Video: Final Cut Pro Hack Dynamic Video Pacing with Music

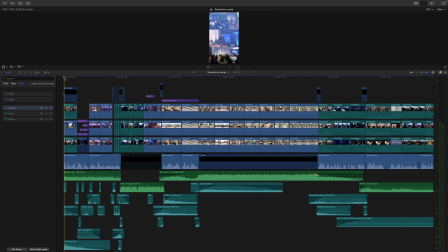[0:00]
What's up everyone? I hope you guys are doing well. Just wanted to do a quick tutorial on this video that I did for my client. And basically the goal here was to pace the video really fast, right? This video is only 45 seconds and I put 4 different songs into it just to give it a feeling of a lot of movement.
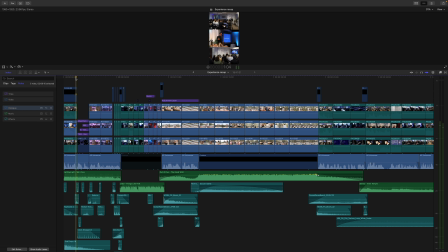[0:19]
And one of the reasons I did that was to highlight not only the voiceover, but also the feelings that you're getting through the visuals, and wanted to show you guys how I did it. So let's take a look at it. So basically I'm going to show you the music first because I think that's the most important part of this whole video.
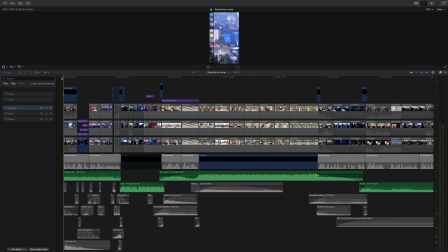[0:39]
All right, so let's go ahead and listen to the intro song. I wanted it to feel like something epic's about to happen, kind of like building up suspense.
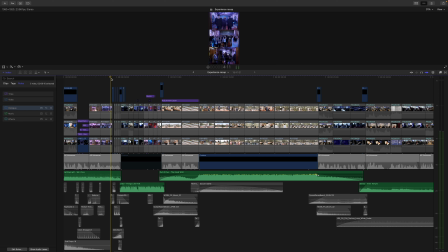[0:52]
And then so after it kind of builds up that suspense, I wanted to drop it to like a high energy feel, which is this song right here.
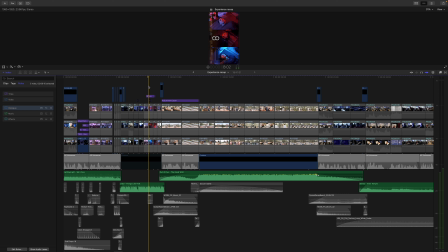[1:04]
And then from there, wanted it to kind of feel like it was moving into more of like a peaceful, energetic, feel-good song. And then it kind of like eased its way into it, so you almost don't even know the song is changing. So let's go ahead and listen to that transition.
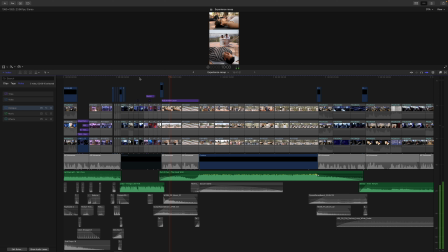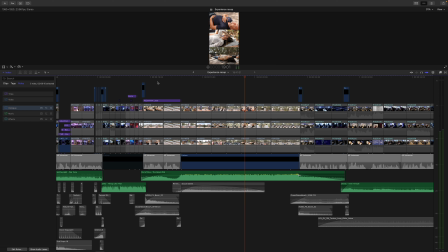[1:31]
So the whole idea here was to really highlight the visuals and the experience that the people were going to be getting at this event, and I feel like this song really highlighted that feeling. All right, so let's go ahead and look at the next transition.
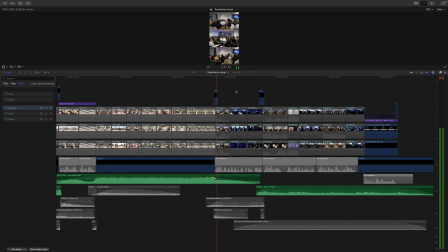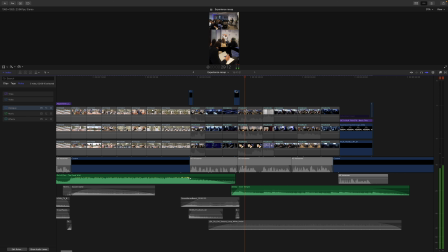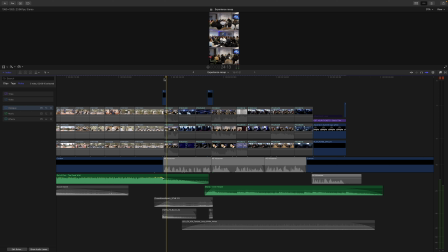[1:56]
And so basically I kind of washed it out and faded it out with a reverb tail just to get to the next song, which is basically kind of like an uplifting, feel-good song.
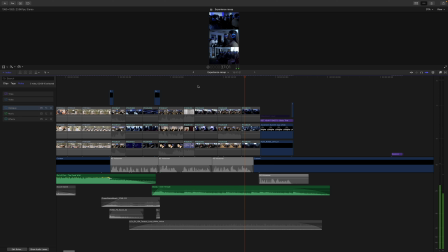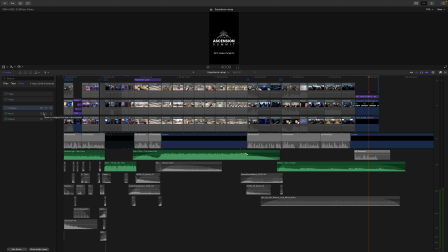[2:19]
So also I wanted to show you guys how the dialogue kind of sets the stage for what type of music I selected in that specific part. All right, let's go ahead and listen to that.
As a business leader, time is precious. You need strategies that truly move the needle.
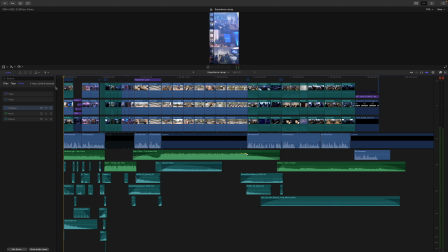[2:34]
All right, so as you can see, the vocals really kind of tie everything together. It kind of shows the direction of where the video wants to go. And yeah, that's a really big part of this video as well,
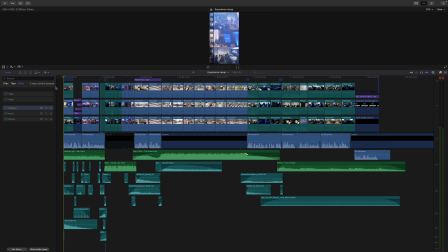[2:48]
because without the dialogue and voiceover kind of like directing the video kind of doesn't mean anything. But with that dialogue there, it really kind of gives it a strong foundation onto where the video is going to move next.
Taking all that you know and actually embodying it.
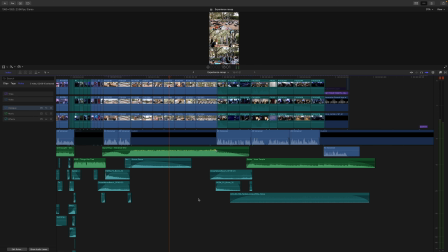[3:10]
It's a really powerful way to convey your message and to kind of bring it all together.
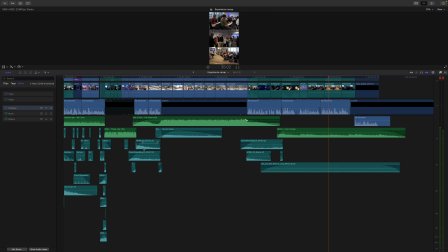[3:16]
Okay, so let's go ahead and check out the effects and kind of how I was able to splice the music together using the effects, because without the effects kind of selling the transitions, it would sound really rough and it wouldn't sound as polished. So let's go ahead and just check that out.
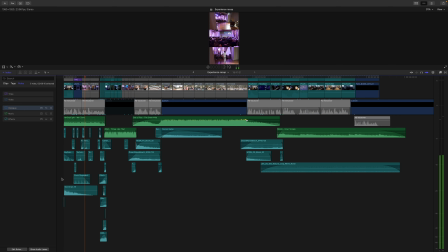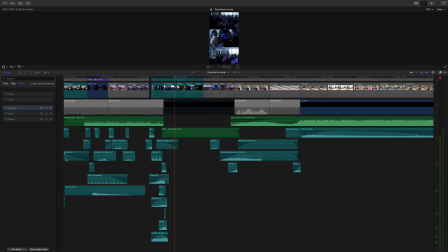[3:40]
Alright, so let's go ahead and check out the sound design in this first intro piece.
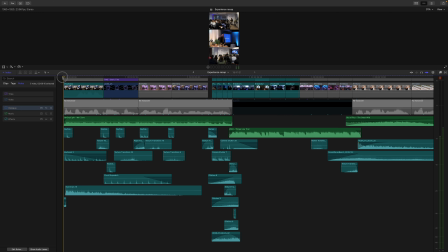[3:44]
So basically I wanted to really fill it up with a lot of texture sounds, and let's go ahead and listen to that on its own.
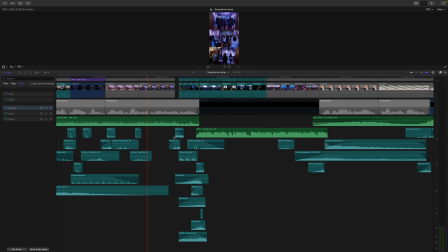[3:55]
Alright, so let's go ahead and see what I did here in regards to the music change and kind of see how I was able to sell the effect.
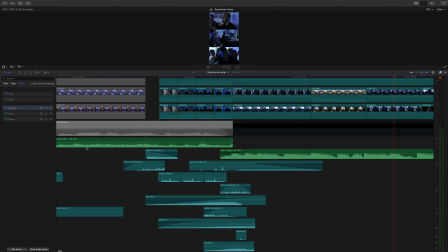[4:03]
I kind of mashed the tempo of the songs together.